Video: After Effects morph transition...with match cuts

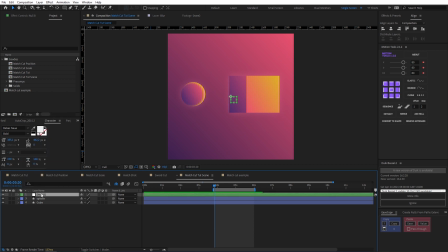I like my nulls to be green and I also like my nulls to have the word master in them master match cut null to now let's click and drag holding control so that we can snap onto the anchor
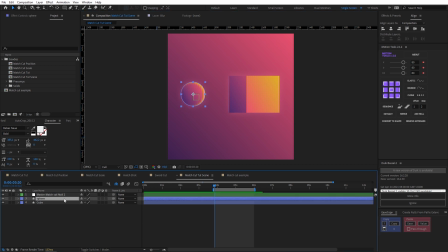point of our sphere let go now I'm going to parent our sphere to our master match cut null to now if I hit P to open up the position property I can click on position to add in a key frame I'm going to come to about 4 seconds and 12 frames and drop another keyframe and then
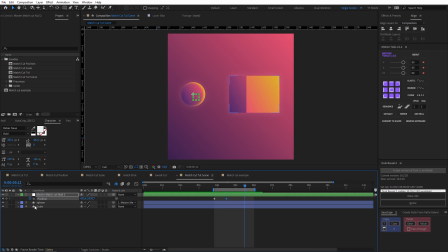five seconds and 12 frames and add in another keyframe then our final keyframe we're going to move our sphere right to the about the center of our cube and of course we're
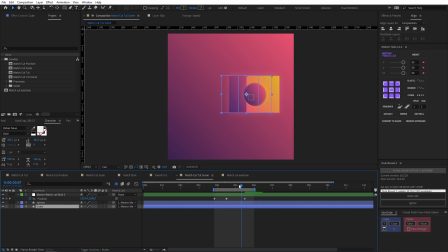going to parent our cube onto our master match cut null at this point so that they follow each other around making friends now I want to add a bit of anticipation to this animation to really emphasize this match cut so i'm going to leave this keyframe where it
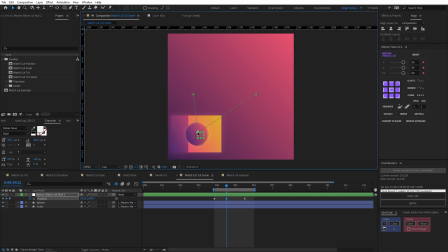is and i'm going to come to the second keyframe and i'm going to drag that down to somewhere about there and if i hit ctrl and alt you can see it brings up this convert vertex tool and if i click and drag that it adds these handles to this path
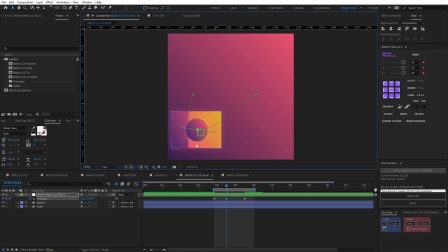and essentially that's going to control the direction that this cube animates So if I click Control and Alt again, I can break the link between these two handles and control them individually. So I'm going to do something like this.
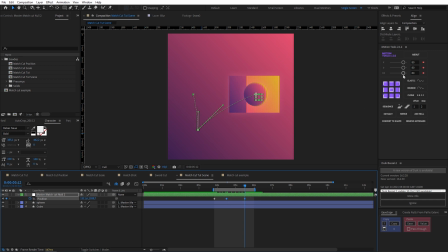Now I'm going to just add some quick easing to this. Hit F9 to add an easy ease to this first keyframe. Now, of course, we're going to go into our graph editor,
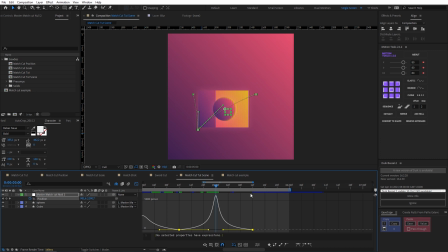find out where the fastest point is. and because we've used very simple easing i can just find that middle point and alt and left bracket on our cube and alt and right bracket on our sphere these are just snapping the final thing
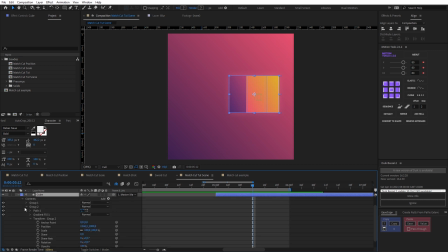i want to do is add a bit of interest to this cube if i twirl this down and come to group two which is this square behind i can drop a position keyframe in and this is the internal position so if I animate it it'll only move this cube in the back
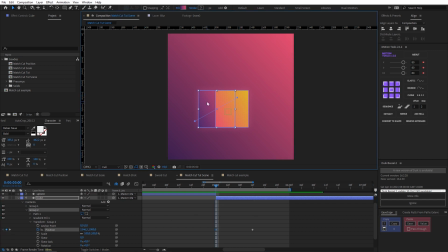then I'm going to come to this point where it cuts I'm going to drop in another keyframe and I'm going to move it to the other side and I'm going to leave this linear and add a nice strong ease to match our ease above okay so let's close that down and let's review what we've made
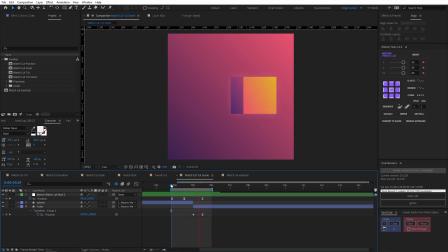there we have a nice snappy match cut so to really sell this animation and to really shift the entire scene using this technique, we can add in a few extras. So for starters, we could add in a grid. We could add in a new background.
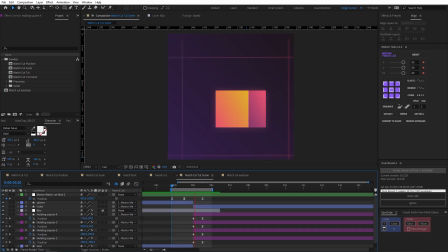And then finally, we can add some embellishments to the second scene to really sell the animation and add some visual interest.
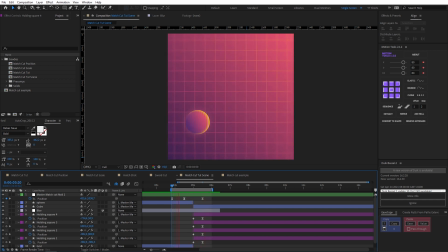And at this point, we've basically transitioned between two completely different scenes using match cuts. So you can hopefully start to see how powerful this tool is. So it's often about using the direction and speed of an animation and simply matching that after a cut to sell your transition.
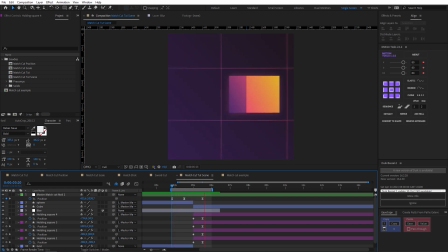And this can be applied to backgrounds, objects, even full scenes.
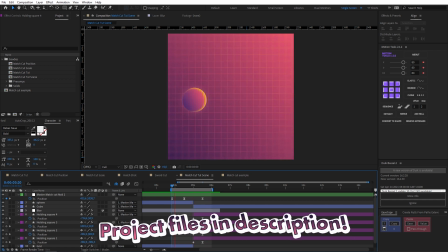So again, the world really is your oyster when it comes to using this technique. So have fun with it. You're using and experimenting with this technique and I promise it will radically improve your transitions. Now as promised here are some great examples of match cuts in motion design.